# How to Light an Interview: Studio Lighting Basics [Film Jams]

It needs more fill. There's way too much contrast. That ain't the way we do things in Texas. I hate fill. We're gonna lose all the detail on her face. Good. Whoa. Hold on. You two both might be right. Yeah. Okay, it really depends on the look you're trying to create, okay? Are you lighting a CEO or a fashion icon? A climate change activist. An oil tycoon. A yoga instructor. A bear trapper. Okay, yes. So let's start with the basics. Okay, studio interview lighting. You can apply most of these tips to a room in your house or in your office if you have the space, but what's nice about a studio is you have 100% control over the environment.
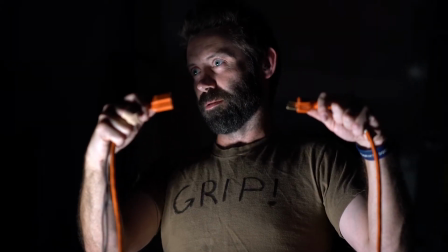[0:53]
What is control, really? What happened? Okay, so let's start with the subject. Now, let's add some lights.
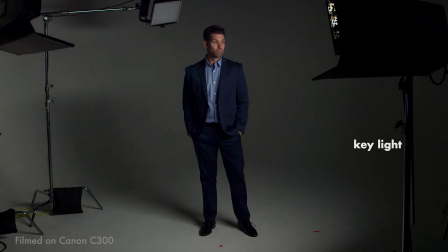[1:07]
Key light, our main source for the interview.
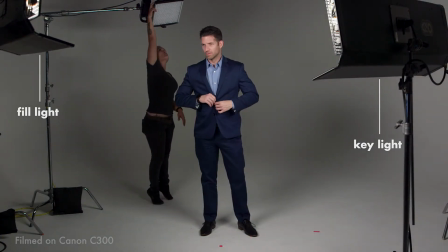[1:10]
Fill light, which will affect how dramatic your lighting style is, and the hair light, which separates the talent from the background. Now let's see how each light can be adjusted to create different styles. Ruth here really likes high contrast. Like it. I goddamn love it. And Link here, his trademark is soft beauty type lighting. It'd take a lot of that to make old Ruth here look pretty. Am I getting paid by the hour? Okay, so we created a basic 3-point light setup, but it's very generic, right? It's a little flat, so let's see what our DPs can do to shape the light. Ain't no Pierce Brosnan, but he'll do.
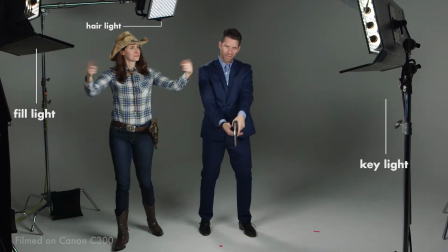[1:56]
All right, let's talk turkey. Now look at all that spell. Light is going everywheres.
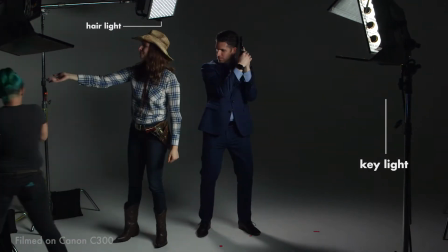[2:01]
Let's lose this fill light. Next, what I'm doing there is putting some what we call negative fill in.
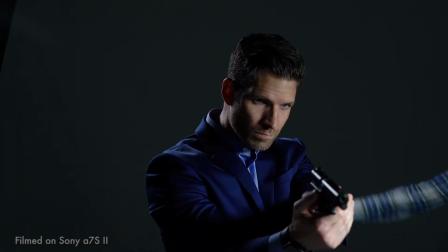[2:08]
That there's a solid black. Gives a nice shadow on the side of the face. I call that manly chisel.
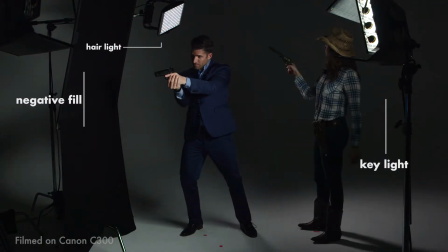[2:13]
And who needs a hair light? Looks artificial. Gone. That's looking pretty good. Pretty good. Very nice.
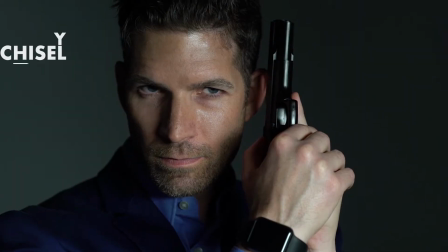[2:23]
I see you got a really nice dramatic effect with adding that solid and pumping up the key light. Cool. So what do you think, Link? Okay, well, you know what's wrong with that soft key light? It's not soft enough.
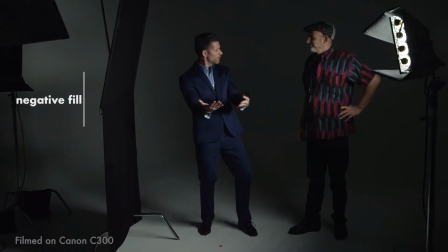[2:35]
I don't like this subject, so I'm bringing my own.
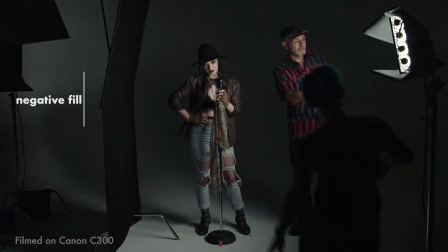[2:38]
So what I did was add a 4x4 frame with some diffusion in front of the light to make a bigger source. Bigger is better, right, Ruth? Now, the solid has to go.
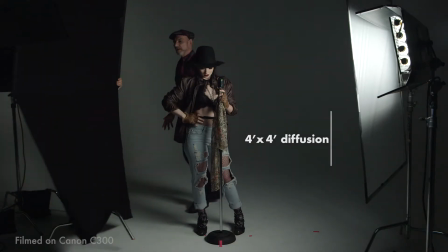[2:52]
We're just losing too many details. I want a nice soft light so my clients look their best.
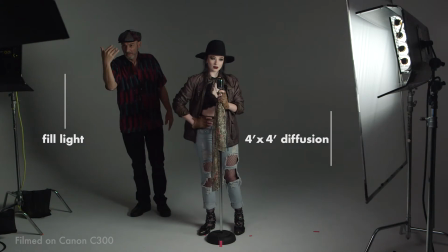[2:58]
Then I'm going to bring the fill light back in, but I'm going to dim it down so it's not too flat.
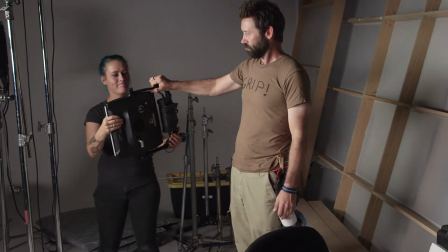[3:06]
And last, I'm bringing the hair light back to add that nice separation and glow.
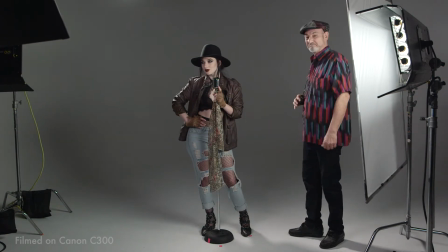[3:18]
There now, that's an interview worth shooting. Well done, Link. I like how you created that stylized beauty look with the 4x4 frame and that softer fill light. So, should we compare our results? So we have our original 3-point interview lighting setup.
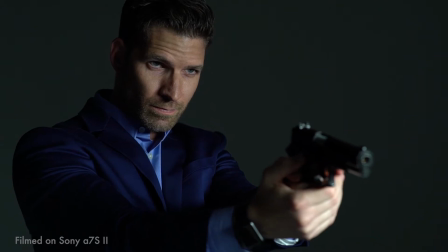[3:34]
It's a bit flat and there's not much shape to it, but then Ruth created a very high contrast lighting setup with deep shadows.
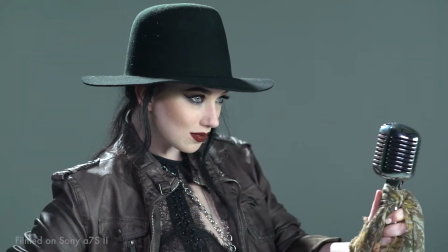[3:41]
Link went with a softer, more flattering look. Both looks have their place and there are many variations in between. The important thing is to know your subject and to create a look that works for them, okay? So go out, experiment, get crazy.
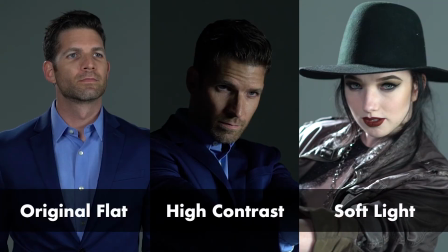Well, I don't hate yours. Yours ain't crap neither. You wanna get some vegan chili?